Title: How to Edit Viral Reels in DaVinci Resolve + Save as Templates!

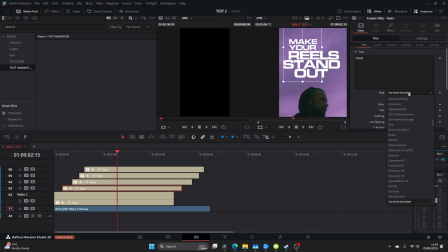(3:02)
like I said before it's a subtle details that help sell the effects so I come in and I find one of my text and I just change to a thinner font and you see this a lot in the viral reels sort of a mix match of typography and fonts just to keep it
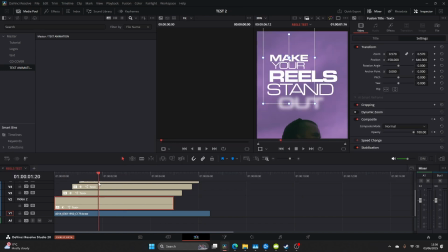(3:17)
fresh and engaging for the viewer now that we've reached this position we can go ahead and save our template for use in later projects so click on the file and let's rename this slide up or anything that fits the specific animation that you have done and then just simply drag to a text
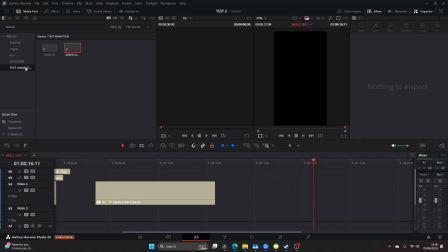(3:34)
bin and like so you can now drag this on any other project now if you have a new project and you want to import this first you have to export
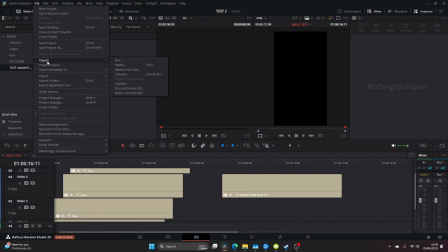(3:41)
the bin like so and then in your new project come and import the bin and all your effects should be there and if
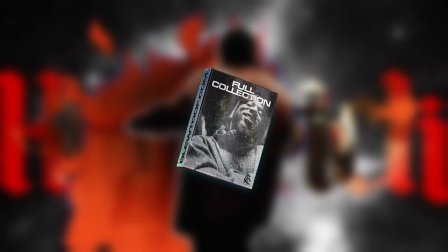(3:47)
you're using davinci resolve guys check out the full collection of my editing plugins at bluetooth.com these tools seriously level up your workflow from crt
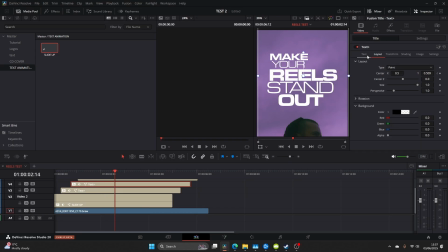(3:53)
vhs and animated tiles i've got you covered now if you want to add some depth to the actual text by adding some color come over the shading and what i like to use is the gradient tab here go ahead and change the colors to your choice
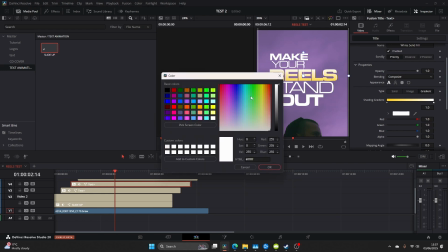(4:05)
just another little bit of added depth that makes certain keywords stand out
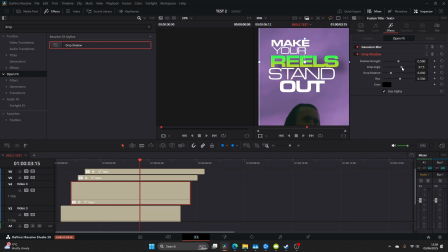(4:11)
now go to your effects and add drop shadow to one of the keywords this just elevates the text a little bit more gives a little bit more detail now
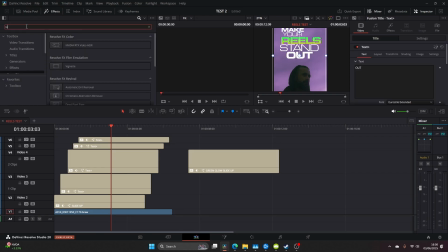(4:23)
go back to your effects and fine vignette and let's add this to our base clip i just want the text to stand out a little bit more and this vignette gives you the ability to do that now we're going to go and add an adjustment layer as we're going to add the final details with some grain and some additional bit of blurring just to
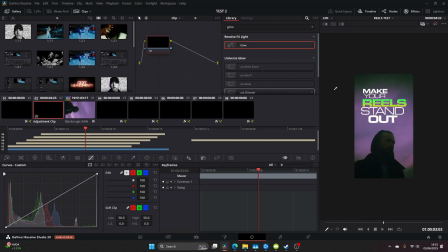(4:40)
really finish this up so let's head over to the color panel let's find film grain in our effects
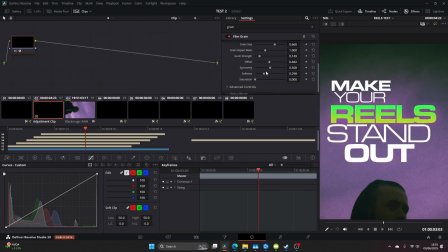(4:46)
and add that on now play around with the settings to get something you like or alternatively just copy the values i've done i want something quite bold
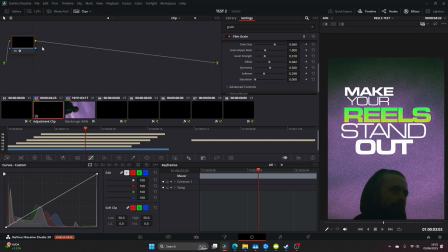(4:54)
something that stands out and this is what i ended up with
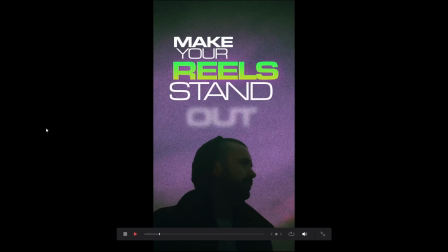(4:59)
and that's it guys that's the end of the tutorial it's the final piece this
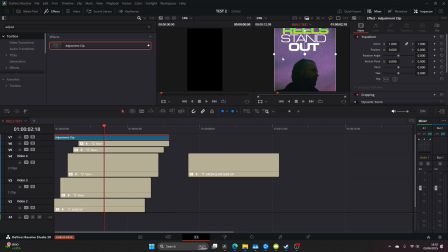(5:03)
is a really quick and easy way to make your reel stand out and get that viral clip you're looking for easy to save the presets as well which will give you the
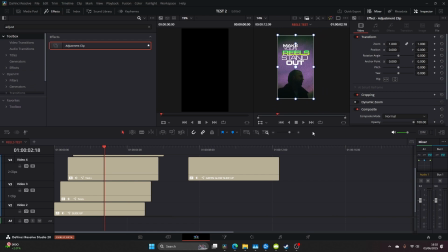(5:10)
ability to work with them on future projects so I hope you enjoyed this tutorial head over to bluetooth.com for our
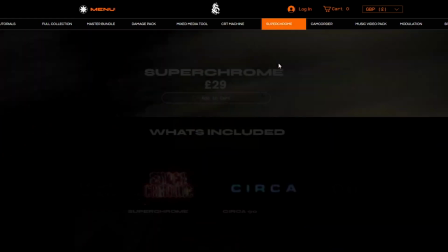(5:17)
packs if not I'll catch you in the next one